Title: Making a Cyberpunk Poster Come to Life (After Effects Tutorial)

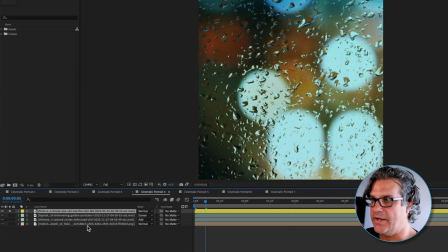Now I've got this rain, that's these raindrops that are falling over some glass.
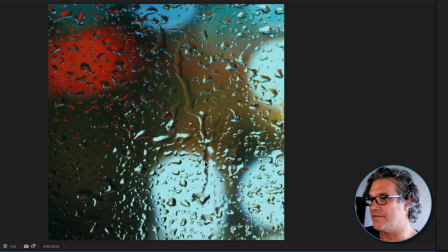We've got some traffic way off in the distance. I think it's traffic, but it's like maybe a telephoto lens.
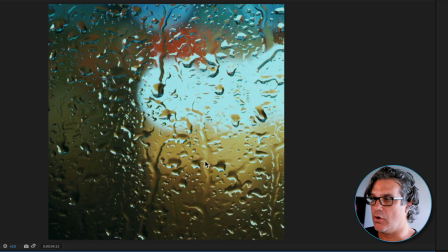So the traffic, the headlights, the taillights are all really out of focus. It's creating some really nice bokeh.
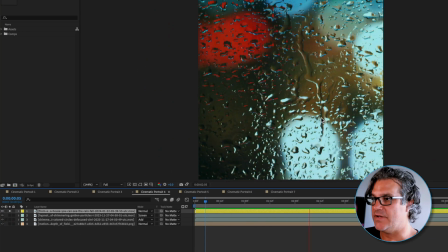And we can use this again to add some texture, to add some atmosphere to the overall shot.
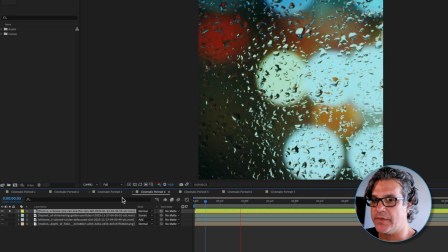So the first thing I'm gonna do here is I'm gonna unsolo this.
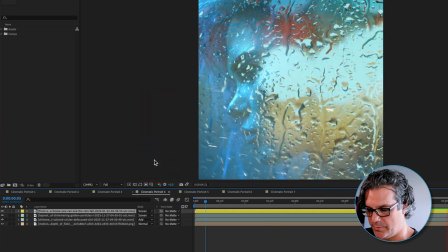I'm gonna set this to screen and I'm gonna drop the transparency down to 50%.
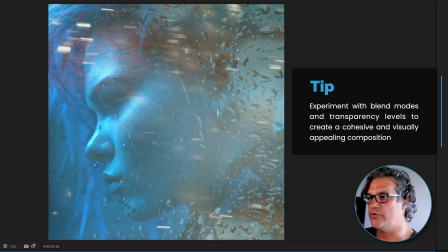And it's, you know, it's too overpowering at this point, right? There's too much going on. We've got these particles flying across her face.
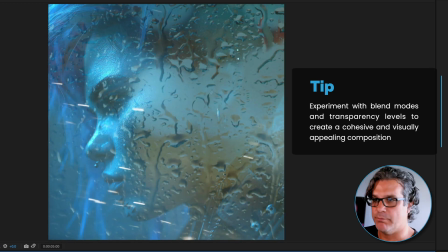We've got these out of focus bokehs kind of moving around.
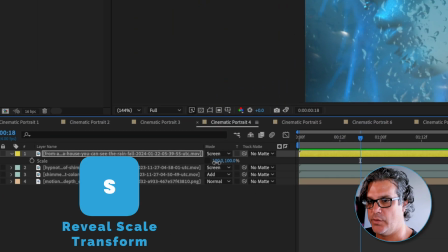So what we're gonna do next is we're going to actually hit S for scale and we are going to take this to a negative 76 and a positive 76.
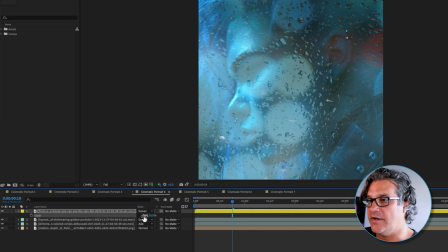And that's just a number I found that works. I did the first one negative 76 because what I did was I flopped it.
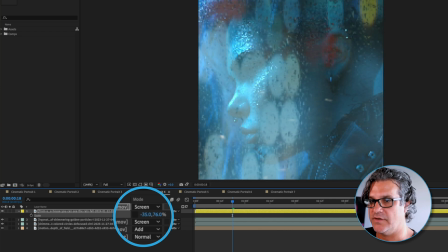So if I have 76 here, you can see I'm just taking it and I'm reversing it just like this, the negative 76, like so.
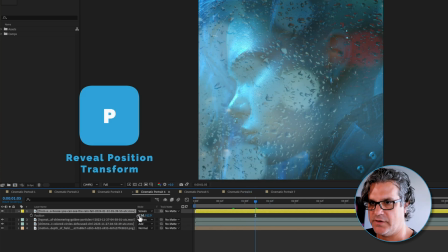And I'm also gonna hit P for position. And I found that I liked it kind of over here.
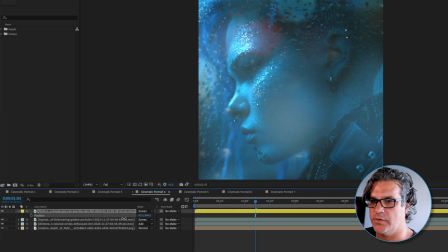So I'm moving it to the left. I'm also gonna bring it up like this.
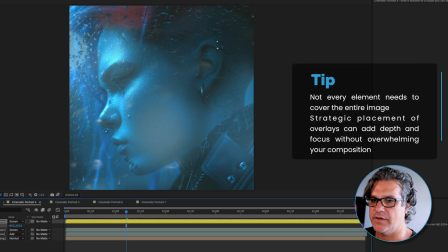So anytime I'm using footage as an overlay here, I don't ever think that the whole piece has to be, you know, over the entire image. I just look for moments where it can just kind of sit.
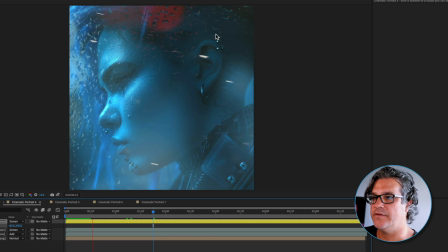So like this one sits up here in the corner and you can see, so now it's created some nice visual interest up here in the top,
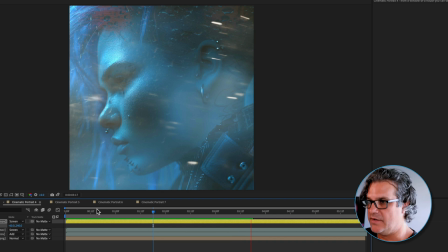over here on the left, and it's just adding some additional texture to the piece.
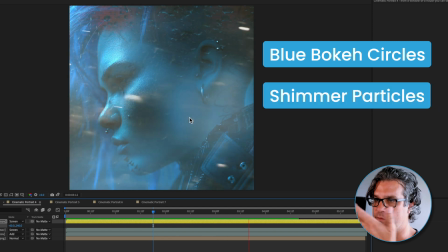So now we've got the blue bokehs over her face. We've got the shimmer moving across and we've got these raindrops coming down.
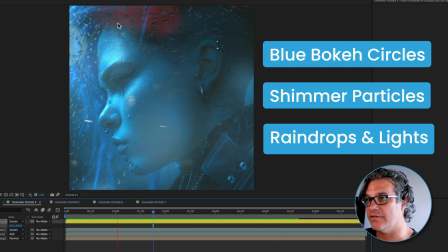And we've got these nice out of focus lights here in the top and the left.
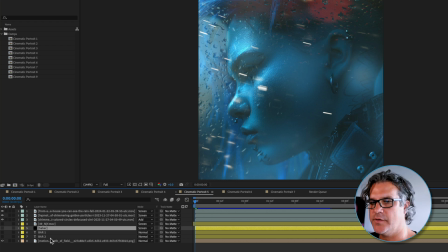So let's move on to the next composition here. And in this composition, we've got the same composition from the previous example. What I have though, is I have the word bar here and it's just a simple neon 80s typeface that I chose for this.
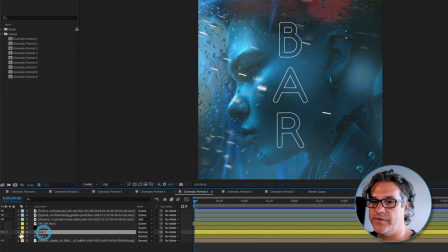And I made it vertical. And what I found was that I wanted to place it down here in the corner. So that's what it is. It's just, it's slightly rotated, negative 8 degrees. And I just kind of brought it down here in the corner.
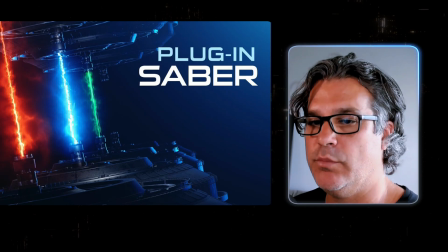And the reason I did this was because I'm using a plugin called Saber from Video Copilot.
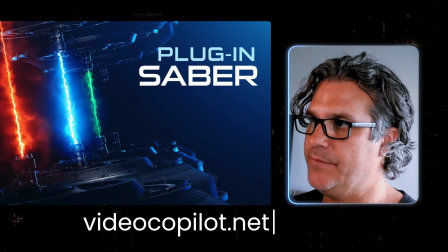It's a free plugin. If you don't have it, go download it. And you can see here is the plugin.
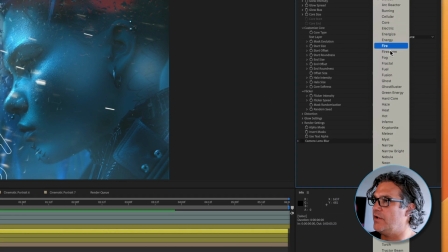And I just went from default and I chose the neon preset.
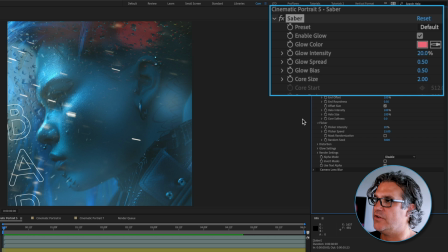And then from that preset, I just did a few adjustments here to the intensity, spread, bias, and things like that.
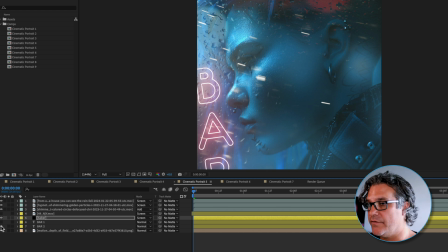So if I turn on Saber and I turn off the type, you're gonna see what it's doing.
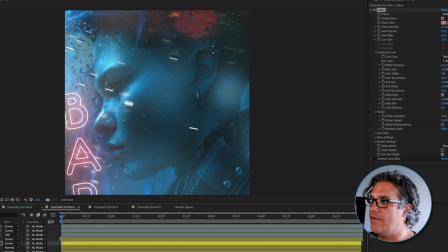It's referencing this type layer down here in the corner. And that's because I told it to reference the text layer for the core type.
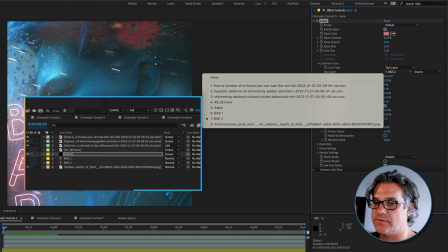And it's set to layer 7, which is bar 2, the slightly rotated one right here.
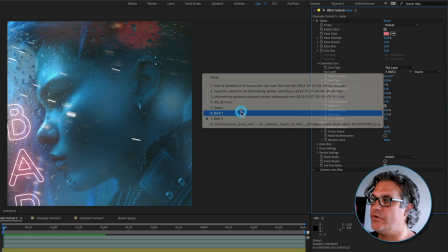I could change this from bar 2 to bar 1 and you're gonna see it's right here in the middle, like the original example.
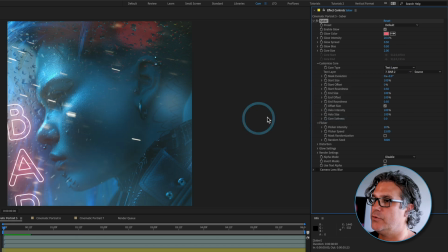We'll change it back to bar 2 and it just kind of sits there. It's got a nice little flicker that I applied to it, an intensity of 20%, flicker speed of 15.
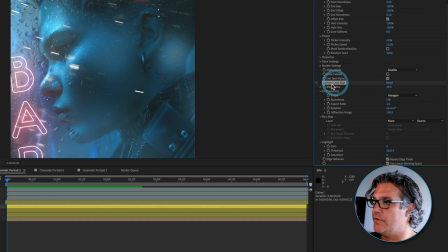And then I also just applied a camera lens blur from the effects and set the blur radius to 25 and I'll turn that on.
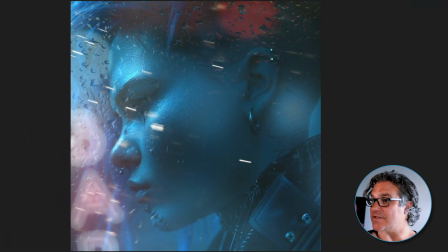By doing that, it kind of pushes that bar sign. I'm trying to make a bar sign here in the background, right? So it looks like it's sitting back here kind of in the background behind her. And let's go ahead and preview this so you can see what it looks like.
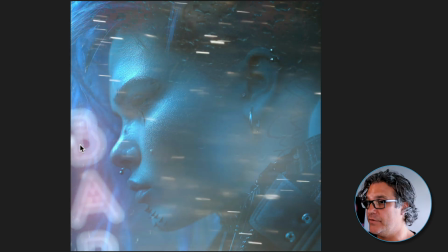And there's our preview. Now the flicker that's happening is very, very subtle here.
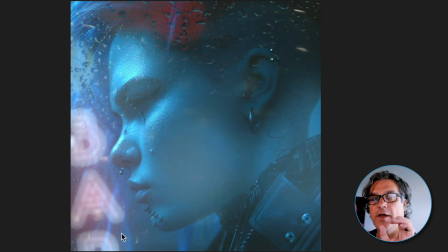And that's all I want. I don't want something that's over the top. I want something that's very subtle. The key is the subtleties in motion design.
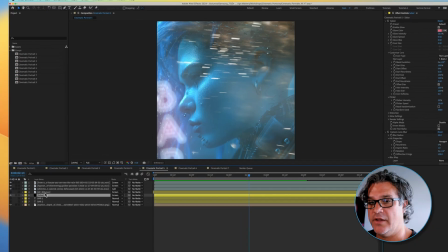That's what takes our motion design to that next level. Now you might see this layer 4 here and wonder what that is.
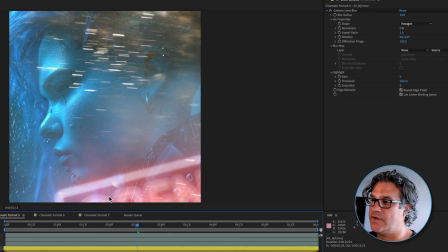If I turn off my Saber layer, all this is another bar sign that's sitting here in the foreground with a lens blur set to 19 right here.